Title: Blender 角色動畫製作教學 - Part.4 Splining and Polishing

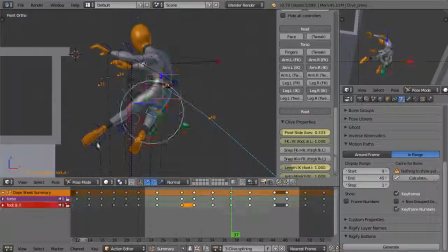1230s
So I've made a motion path and I'm just tweaking that whole arc of the
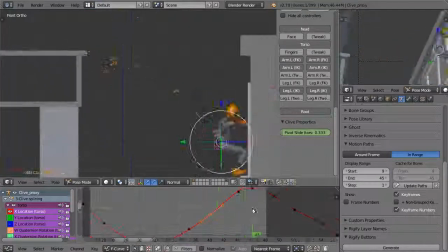1235s
motion of that torso to make sure he looks like he's got some weight and that gravity has an effect on him.
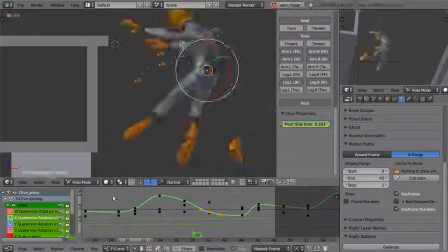1241s
Now here, silhouette is very important.
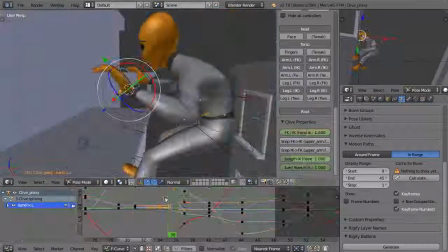1244s
It's actually very important for physical animation in general to make sure that the body has a clear silhouette and the audience can really see what's going on.
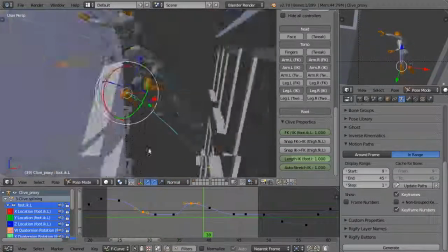1252s
But here in particular, because the character is a long way away, the camera is on the ground,
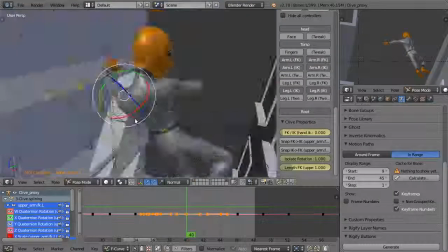1258s
so we really want to make sure that it's clear what's going on and that the character looks like he's got weight and is doing things with force.
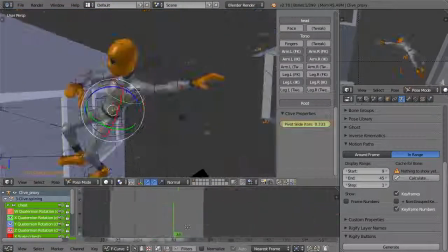1265s
And the way to do that is to pay attention to what the silhouette of the body is doing.
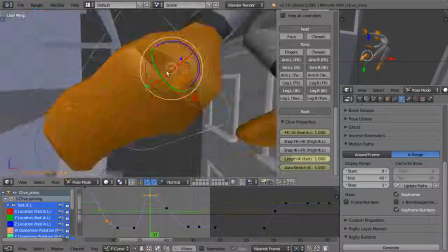1270s
And yeah, that if you can sort that out, I mean, I'm giving you these tips about paying attention to the arc of motion.
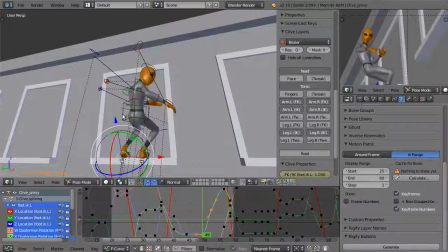1277s
All this stuff's very important, but it all has to support a good sequence of silhouettes.
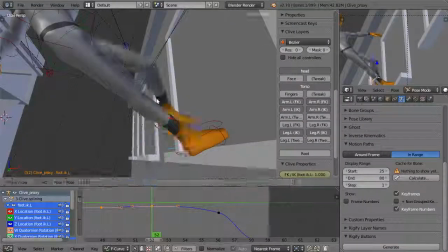1282s
That is really what the audience will see. They're not going to pay attention to individual body parts.
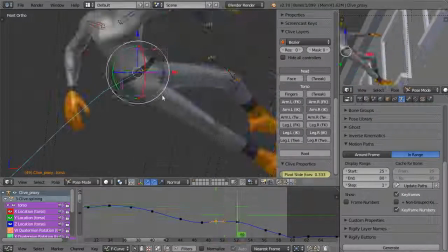1287s
So here, another tip I can give, I've actually sort of mentioned this before, just offsetting the feet.
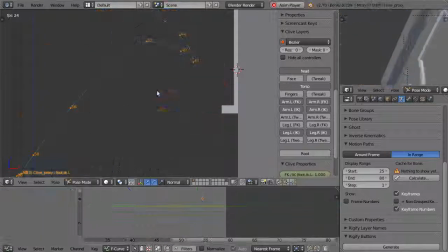1294s
As he's landed on the windowsill,
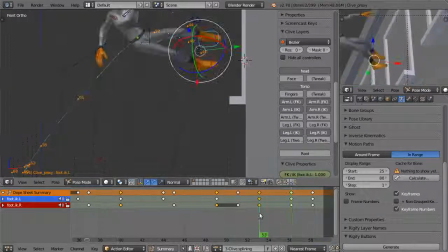1298s
he has more or less landed with both feet at the same time, but I have offset them by 1 or 2 frames.
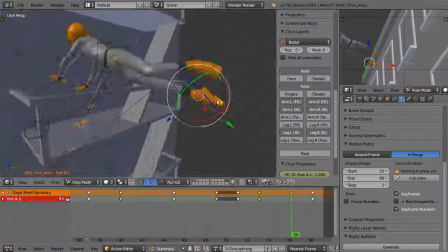1304s
Same with the kickoff. And this actually helps give a nice organic feel.
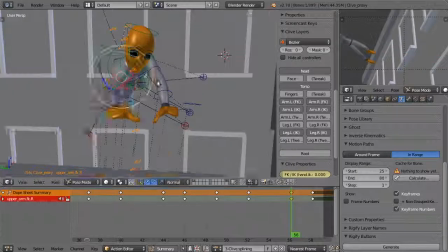1309s
Offsetting the hands as they land on the fire escape is a similar effect.
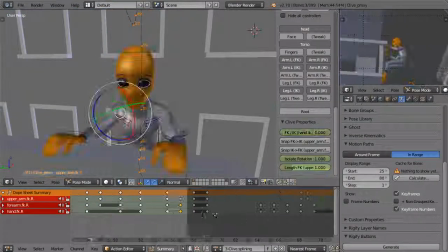1314s
Basically, bodies very rarely move in a mirrored way.
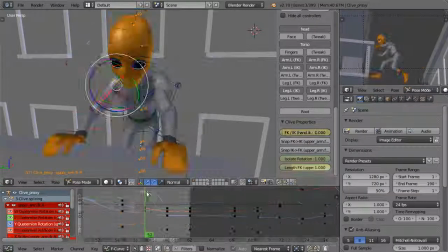1319s
There's always a little bit of offset, even if it's more or less a mirrored sort of action.
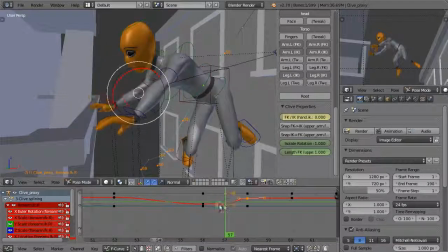1325s
The body still has a little bit of an offset, and that sort of gives it an organic, naturalistic feel if you can do that.
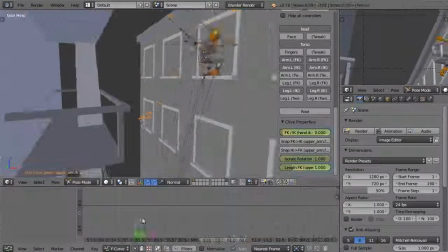1332s
So there I am, making sure that the FK arms have a good target point and that they land nicely.
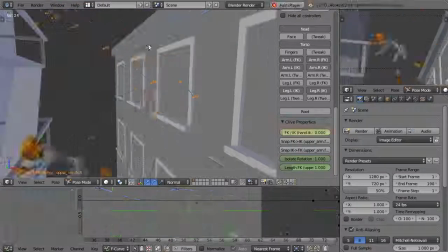1340s
And I'm actually, as I started playing around with this section here as he comes off the windowsill, introducing a few new ideas.
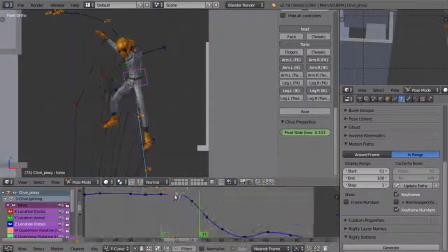1348s
I've actually got the right arm swinging around in a different way to what I had in the blocking.
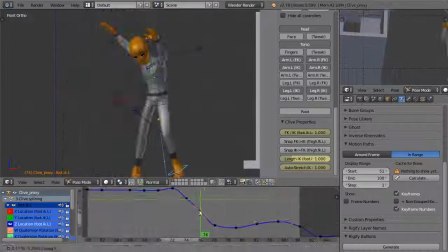1353s
That's fine. The blocking isn't actually set in stone.
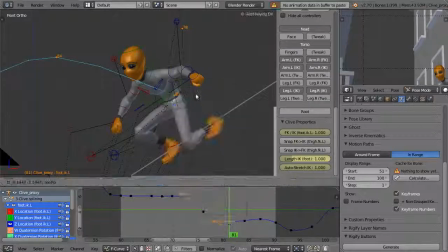1356s
You want to sort out as much as you can in the blocking, but if an idea occurs to you as you start polishing, it's perfectly fine to start introducing some new ideas.
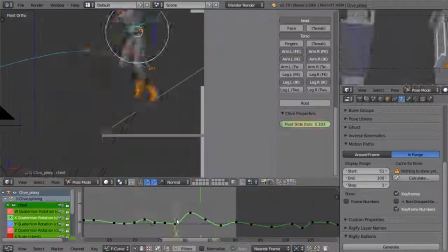1364s
Just don't totally redo your animation, otherwise you'll be lost in the splines and end up with a mess.
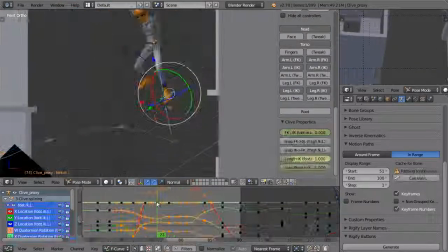1370s
So yeah, as I say, blocking very important, and here we're trying to deal with detail, but if we need to, we can change a few things.
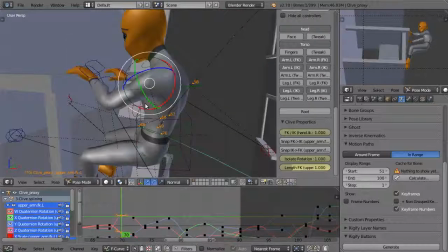1378s
So this landing in particular, as he's sort of shooting off that fire escape,
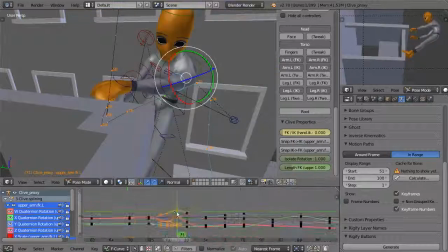1384s
there was a lot of work in getting these arms right, because he's actually going off at an angle.
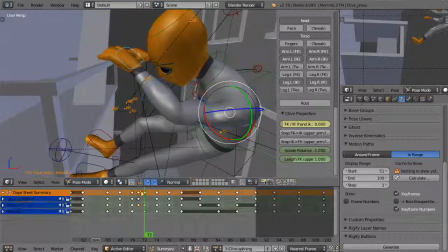1390s
You can't really see it from the camera viewport, but there was something strange about it.
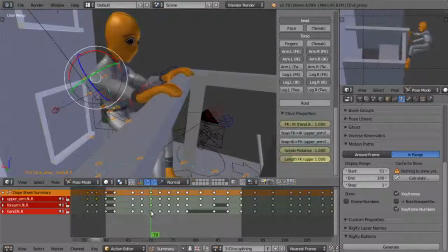1394s
So I had to really make sure that that angle worked by looking at it in a different viewport, making sure that the thing worked at a different view.
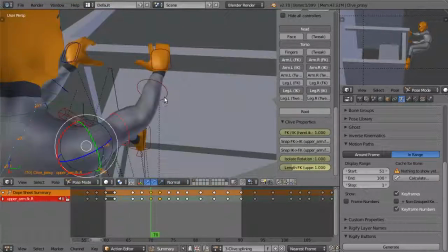1401s
There's a tendency to animate just to the camera, and it is important to keep an eye on the camera viewport,
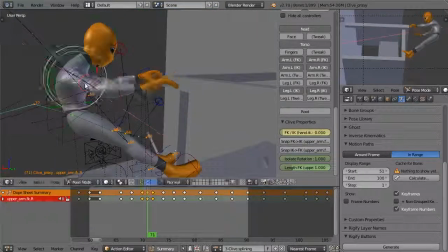1407s
but you also have to just double check in other views as well, because that can quite often inform you where your problems are.
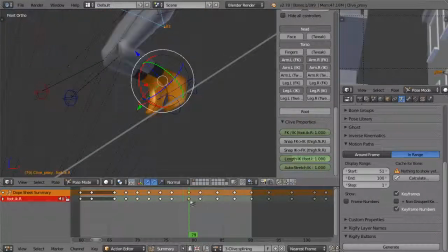1413s
If something looks really strange in a different view, then there's probably something that's not going to look right in the camera view as well.
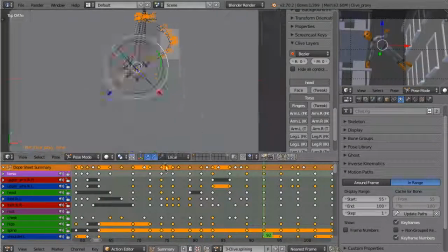1422s
So yeah, always animate to camera, but always pay attention if there are problems to what's happening in all viewports,
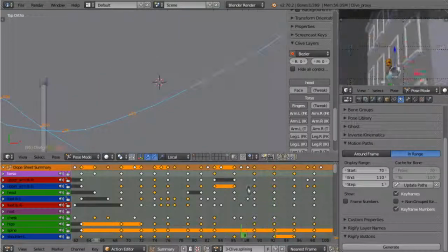1430s
like top, left, all of them. And here I am doing the jump off from the canvas.
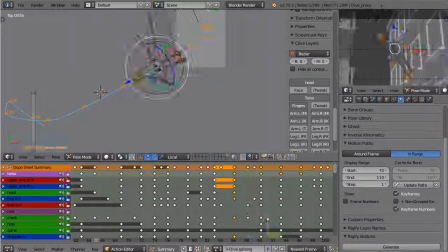1438s
I had to do a bit of imagining here. I haven't really got the rig together yet.
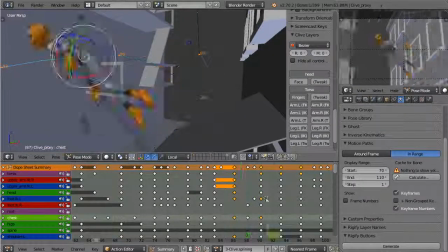1444s
That's in the next phase. The rig for the canvas itself and for the set in general.
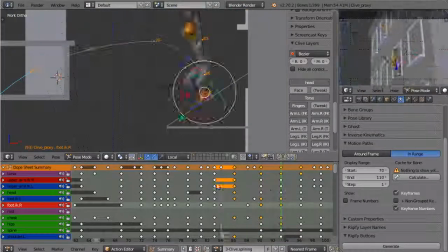1452s
So I'm sort of imagining what's going to happen, and I've tried to make that jump off look as realistic as I can,
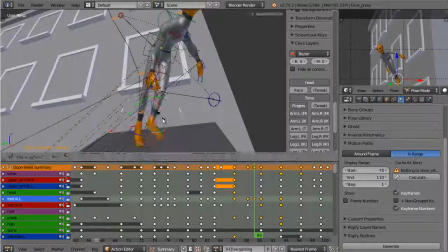1458s
as if he's really interacting with some canvas that's going to be interacting with him too, sort of bouncing back.
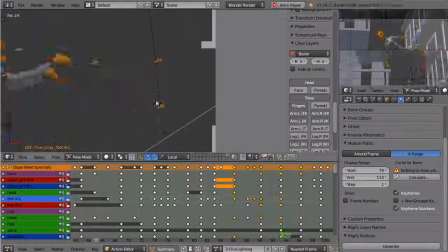1464s
So yeah, there was a bit of backwards and forwards there.